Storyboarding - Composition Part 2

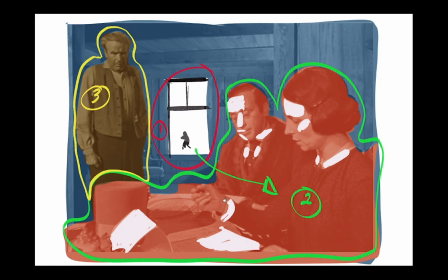And I think when I step back and realize, man, if I just have strong composition, good staging, and good blocking, as this shot has, I mean, there's 4 whole cuts in the whole scene,
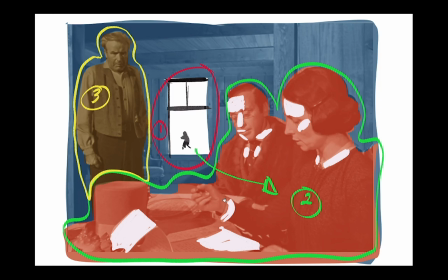then you can really go a long way with telling a really compelling story. So it's a good reminder for me. And again, we can kind of see how the eye flow works. And this is what makes it work.
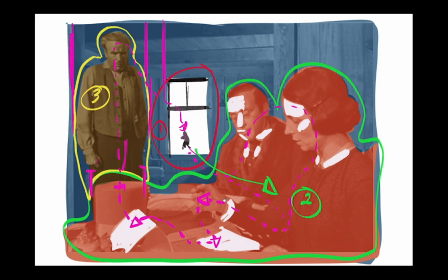And you have to have this kind of good eye flow because you're going to sit on this shot for quite some time within the sequence here. Kind of follow through Charles here and flow out again to Mr. Thatcher, Mrs. Kane. Look at the papers,
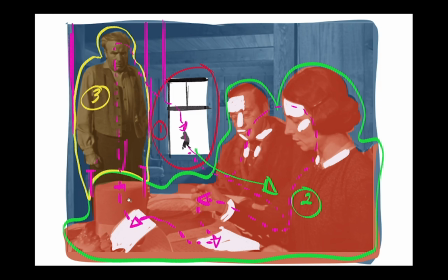even that highlight on the more papers come up through because Dad is again framed within that stove-top hat. Follow through his eyes as he's delivering dialogue, and then you come back down because we're motivated to move back down because of the high key contrast and the fact that Charles is still moving.
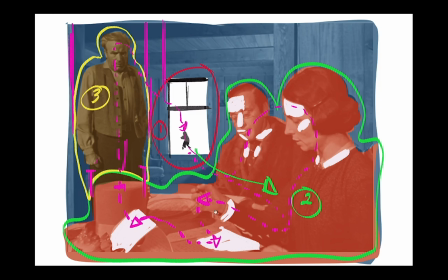And then we just sort of cycle back and through this whole time. And we're never really bored. You know, even the movement is hierarchical. You know, he's small enough, and we keep him alive back there.
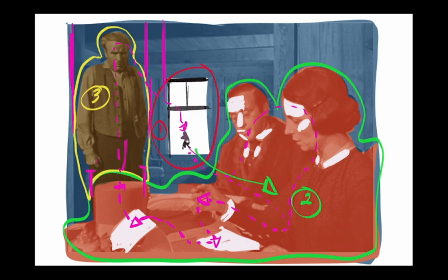Union forever!
You know, these little fun things. He's still a kid. You know, highly contrasted by the business that's going on inside. It's a magnificent shot. And yes, it's an old film, but these principles just don't go away.
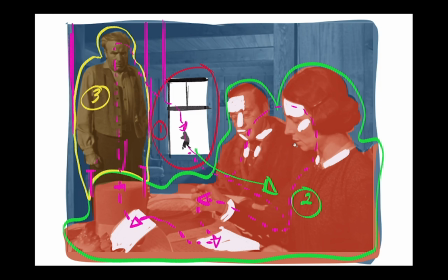I think, for me, when I compare this to, say, someone like a Roger Deakins, who's my favorite cinematographer, these things don't change. The type of stories we tell change, the way that we use the technology of cameras and digital work changes,
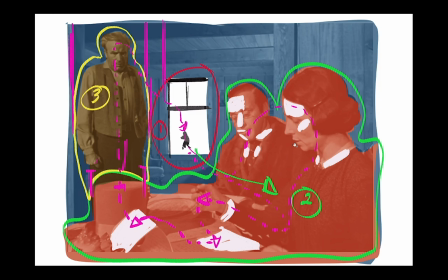and certainly the overall style of films, the mise-en-scene, as it were, topically, which changes all of that environment, you know, all of that stuff changes and has changed.
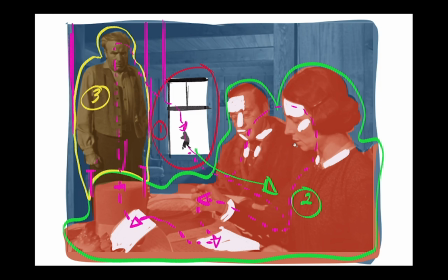But overall, good composition, good staging, good acting, good blocking, those things never go out of fashion. And if for me, if I continue to do that, and for anybody else, as a filmmaker or a board artist,
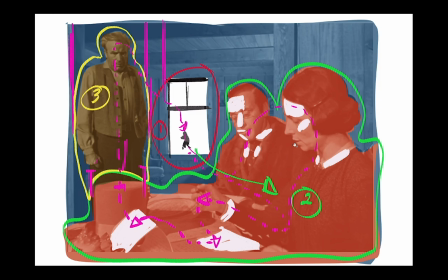we continue to plug away at that, got a real good shot at making something that's reasonably entertaining. Well, thanks for joining us this week. I hope you enjoyed our conversation on Citizen Kane and that you got some new insight on how composition works for film. Next week, we'll continue with part 3, where I'll discuss some of my own ideas and thoughts in how I've broken down my own storyboards for context and emotions and story. If you liked what you saw here, feel free to subscribe and hit the like button. And in the meantime, till we talk again, make sure to keep drawing those stories that are right outside your door.